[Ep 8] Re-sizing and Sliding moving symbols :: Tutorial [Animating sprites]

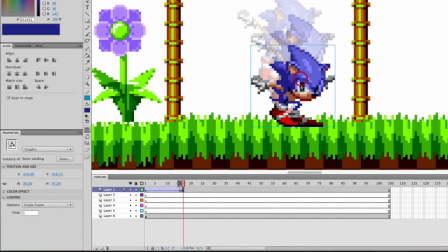(8:22)
Make sure that it's a single frame, piece of onion skin, make sure to position it correctly. I think this is about right. And I'm gonna play out the rest of the animation.
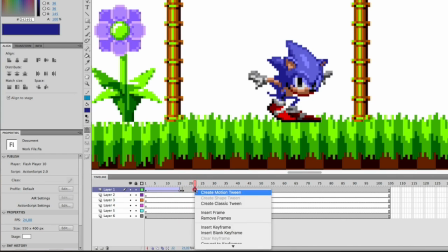(8:34)
But let me just say this. Now let's forget about the resizing for a moment, right?
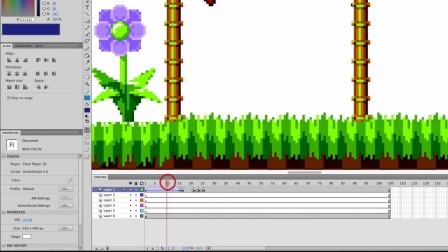(8:46)
Let's just say we don't care about resizing, alright? This would still look stiff, but in another way.
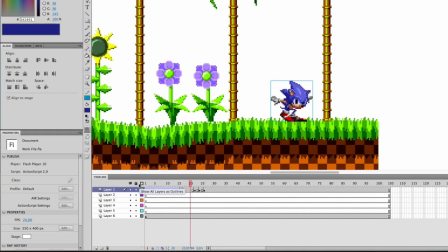(8:55)
It looks kind of stiff because Sonic has a full... Not only does he have a downward momentum, which is him landing, but he's also got a forward momentum. He's moving forward at the same time. So having him land on one spot and not move at all is kind of weird.
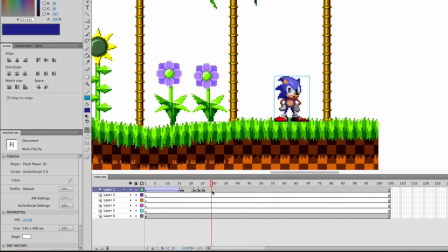(9:13)
It makes him look very stiff. So that's where I have to use sliding. And again, like resizing, it's nothing uncommon, it's nothing new. I'm just gonna show you how to make that. It's quite easy, actually. Let's just remove those subsequent frames, we're gonna add them later.
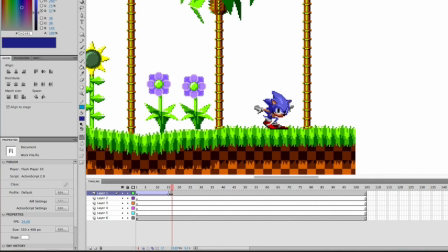(9:32)
And here's what you gotta do. I'm just gonna zoom in again, very close, there we go.
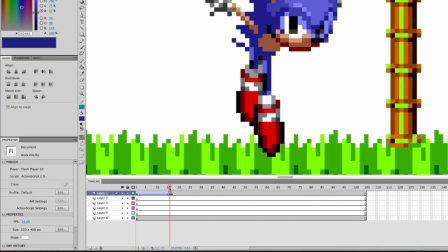(9:38)
So since he has a little bit of more forward momentum, when he lands, he's going to slide a little bit, like this, alright?
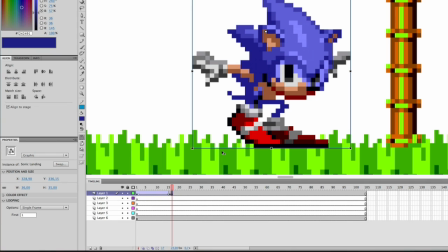(9:46)
So we're gonna just create a motion tween. And in this case, I recommend you don't use classic tween, but you use the different motion tween.
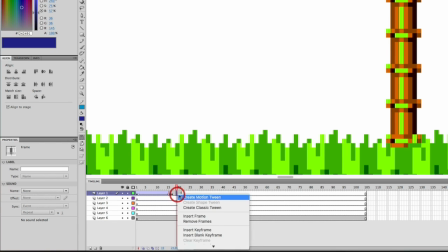(9:56)
So we're just gonna create a empty or a blank keyframe, create motion tween, and just move him a little bit forward.
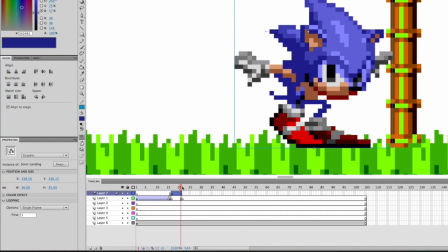(10:04)
Just a little bit, not too much. Make sure you don't do it too much, otherwise it looks even weirder.
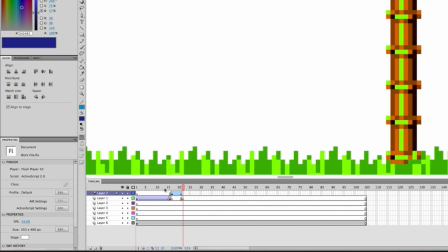(10:09)
So it kind of slides off. Now that's it looks unrealistic, it doesn't look natural, right?
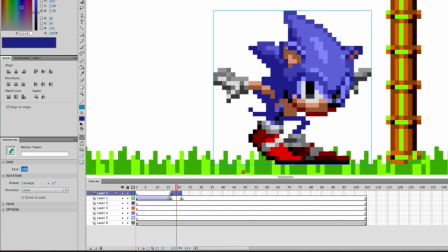(10:15)
So what you gotta do is just add ease, 100 ease. I usually have 100 ease for that kind of thing.
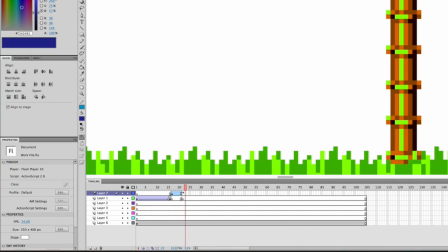(10:21)
So it moves just a little bit. Now maybe I should make it a little bit longer. There we go. So that looks better in my opinion.
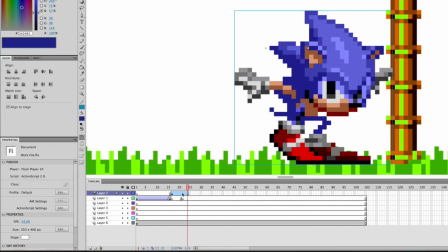(10:29)
Then, and here comes the advantage of this kind of motion tween, you're just gonna convert it to frame by frame animation.
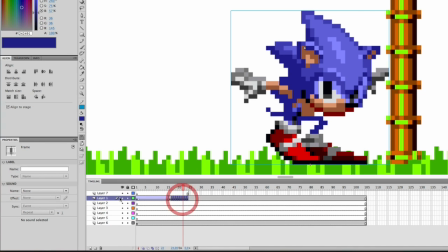(10:36)
You can, in this case, you can put it back like this and then delete the layer that was just created.
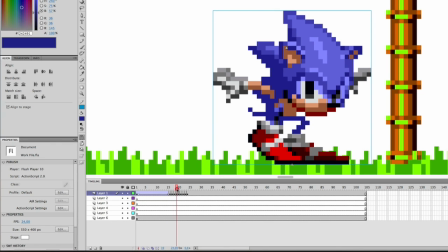(10:41)
That's what I do. And now, since you have a frame by frame animation, you can go ahead and for each frame do a little bit of resizing.
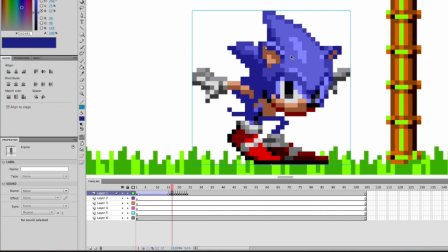(10:49)
So let me just do that quickly.
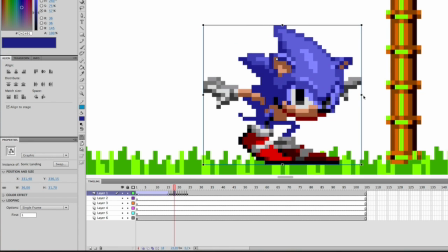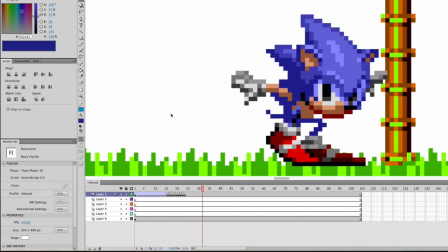(10:58)
And that's it for the movement. So not only is Sonic moving a little bit forward, he's keeping his momentum just a little bit, but he's also being resized, he's squished a little bit when he lands. So we kind of combined both effects.
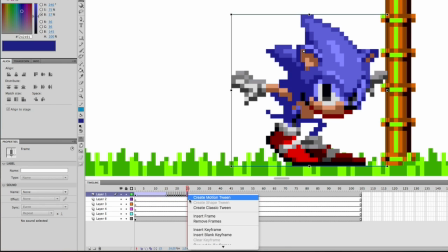(11:11)
And just to finish, I will add those subsequent frames that I deleted before. Let me just quickly do that to be finished. There we go. Number 2 and number 3 and the last one, number 4.
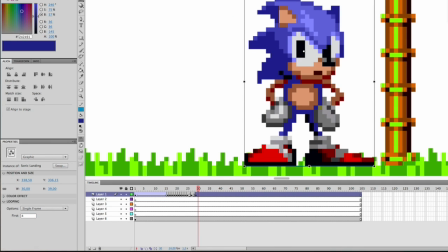(11:28)
And let's look at the whole thing from the start. Maybe a little, not too far.
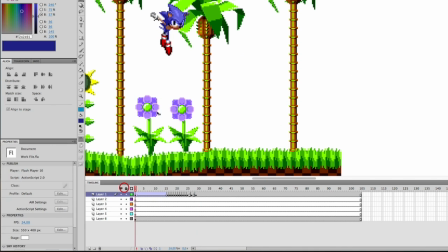(11:34)
There we go. So, Sonic jump. There we go. And that's how you do it. And with that being said, the video is finished.
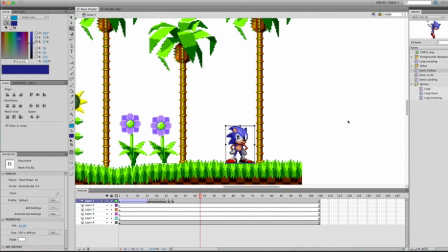(11:44)
So, in this part of the tutorial, I was more or less trying to show you that you can actually use physics to make animation look a little bit smoother. Like the fact that when you're landing, you're being squished a little bit, or when you're moving forward, you kind of keep your momentum even if you come to a stop.
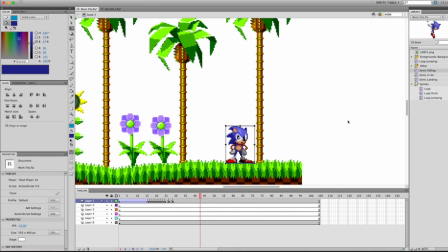(12:02)
So you gotta slide. So that's just sort of like using physics to make sprite animating. It's kind of funny, and I could go more into detail, and I think there are even more things that I don't even know about that you can use and try out for yourself.
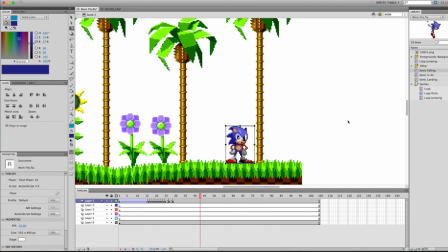(12:18)
But that was just the general gist, and I hope you enjoyed. And I hope I can release the next tutorial video maybe in 2 months. We'll see. Being kind of busy right now. Job hunting is still job hunting.